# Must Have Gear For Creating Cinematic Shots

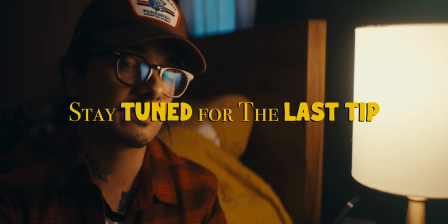(0:00)
This is kind of a golden rule in cinema. Obviously, you could break the rules and do whatever the hell you want, but this is one rule that I always follow.
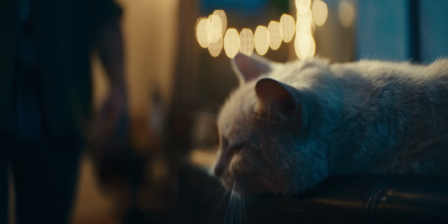(0:07)
I'm gonna go over my top pieces of like gear that I use for creating cinematic images. That is not a camera, but I am cheating a little bit.
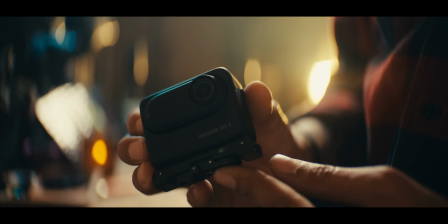(0:14)
You'll see later. Instead of me sitting behind the desk and doing the typical like YouTuber top 5 things, I wanted to make something that I would personally want to watch.
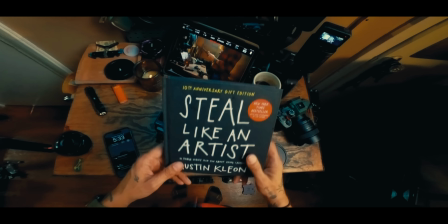(0:21)
And I want to show you guys a full-on scene breakdown. So let's go through what I have set up so far. We have the Zhiyun M20C.
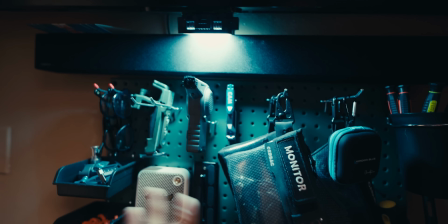(0:27)
This is just doing a little bit of a, RGB kicker on the wall here. I own so many different lights. I thought I'd just keep it all Zhiyun just because it's a little bit more affordable and compact than some of the other stuff I own.
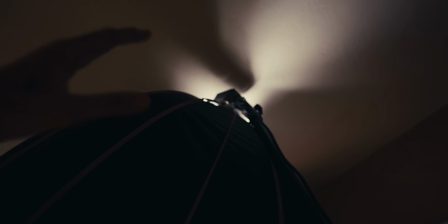(0:37)
So I'm trying to make this more of a user-friendly video here. So up here we have the Zhiyun G200, and with the Zhiyun softbox here, you can see how big this is. The bigger you get a light source, the just softer the light you can get overall. Obviously it doesn't look natural, but I think it looks pretty decent. Haze. Before I get into haze though, I want to set up one more light because this light is seriously, I'm not lying, this light's my most used light.
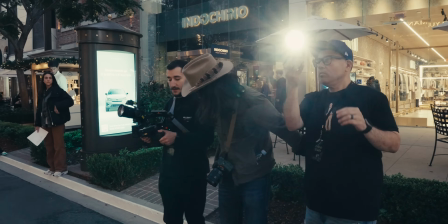(1:00)
We were just on a job 2 days ago. I was directing this big old thing for one of the shopping, I can't say what, I don't know if I'm allowed to say what it is, but anyways, Zhiyun, someone told me how to say it,
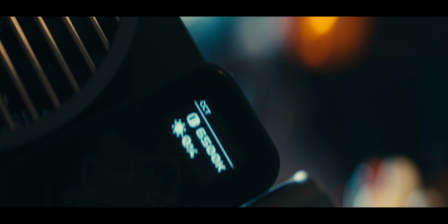(1:10)
I forgot already. The Molus X100, just because this is 100 watts and this little compact thing, you can easily connect a battery.
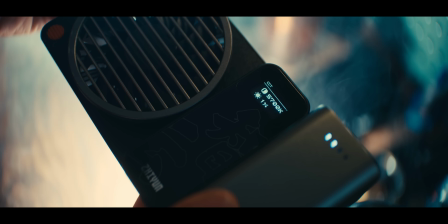(1:18)
Guys, don't click off. I'm telling you, this video is gonna get even more interesting. Let me just turn it up to 1% here. You can see we're at 1%. Let's go all the way to 100. That's 100 there.
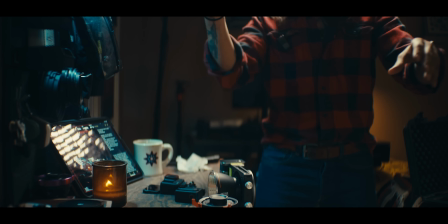(1:29)
You guys can see in our main shot right here that there is a lamp behind me, and it's kind of adding a little bit of separation between me and the wall. Well, I want to add a kicker behind me.
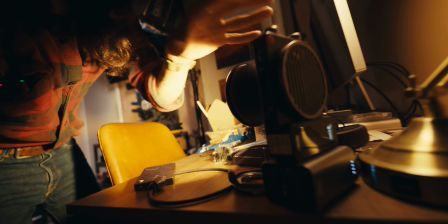(1:39)
This is why I love this light, because this is usually how I use it. I don't put it on a light stand or anything.
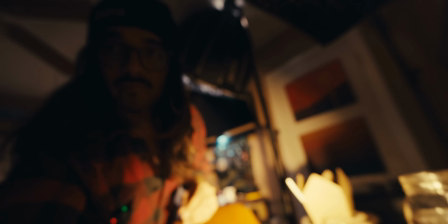(1:44)
I literally just put it on its battery. We're at 1% on it, and that might be a little bit too bright still.
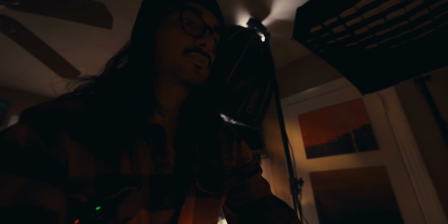(1:49)
So you guys can see what that's doing. It's just adding a little bit of a rim light here. When creating cinematic images, it's all about lighting contrast. You want to try to create as much contrast. The easiest way to do that is put your subject between you and your light source, and you want to shape it around them, but you want to create some specular highlights, whether that's a rim light, a hair light, specular highlights from practicals in the background. So you guys can see that's set up there. This looks beautiful. Might be a little bit overlit. It depends like what kind of style you want. Again, this is going for more of a cinematic YouTube type thing, so I can get away with it. Now, before I go into haze, because haze is how you create volumetric lighting.
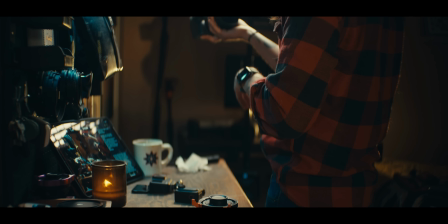(2:24)
People think diffusion filters is like gonna get the same look. It is not. But before we get into that, I'm gonna go over 2 boring things that people might click off.
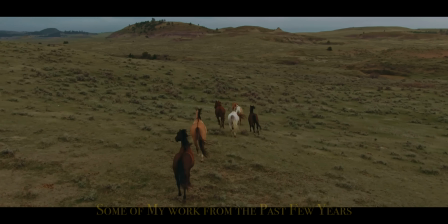(2:33)
And I think this is the most important part of this video, because these 2 things are what got me to really understand lighting.
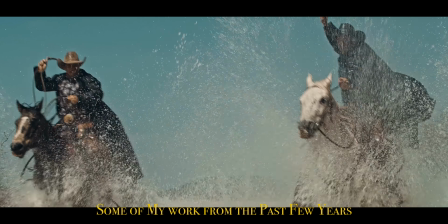(2:39)
So let's get into the first thing here real quick. I promise I will make this quick. Click on the next chapter instead of clicking off the video. But first thing, this book, please guys, I'm telling you guys, I know some of you guys probably want to click off. This is still like an artist. I read this years ago when I was doing more music stuff, and it unlocked my brain.
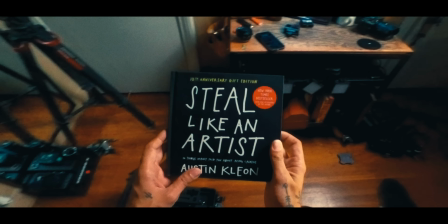(2:57)
I used to feel guilty about trying to copy other people's work. That's kind of the key.
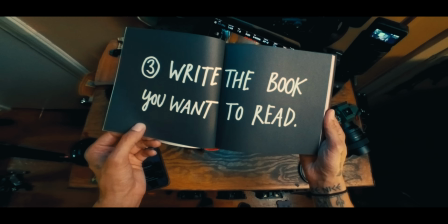(3:02)
Like you learn, like some of the biggest directors out there, they were copying some of their favorite directors.
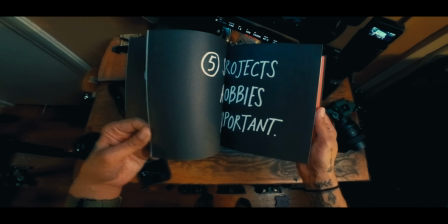(3:07)
I do have to give a disclaimer though.
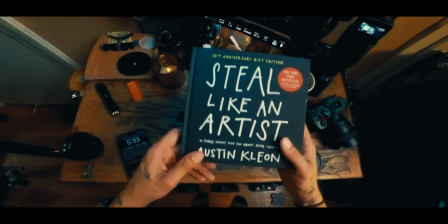(3:08)
I remember just like 3 to 4 years ago when Western work started to blow up, there's a lot of photographers that were coming into that side of the industry, and they would rip off my work. They would legit try to get the same models, the same team, the same secret locations that were my locations that, I share with friends and homies, to the point where every day a new person would send me their work saying, hey, like I thought this was your work. This guy's straight up copying you, which is fine. Again, it's not a big deal. But when it became a big deal is they're starting to go after my same clients, trying to do work for almost pennies. And that kind of ruins the industry. That's why I kind of left photography. But anyways, this book opened up my brain to see things differently. That leads me into the next thing here, and that's shotdeck.com. So this untapped my brain. Shotdeck.com like led my brain.
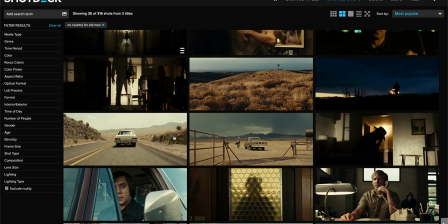(3:53)
I remember I would go on Google and I would try to Google some of my favorite films, or I would just go buy the film and try to pause it, and I would just try to break down what they're doing for the lighting.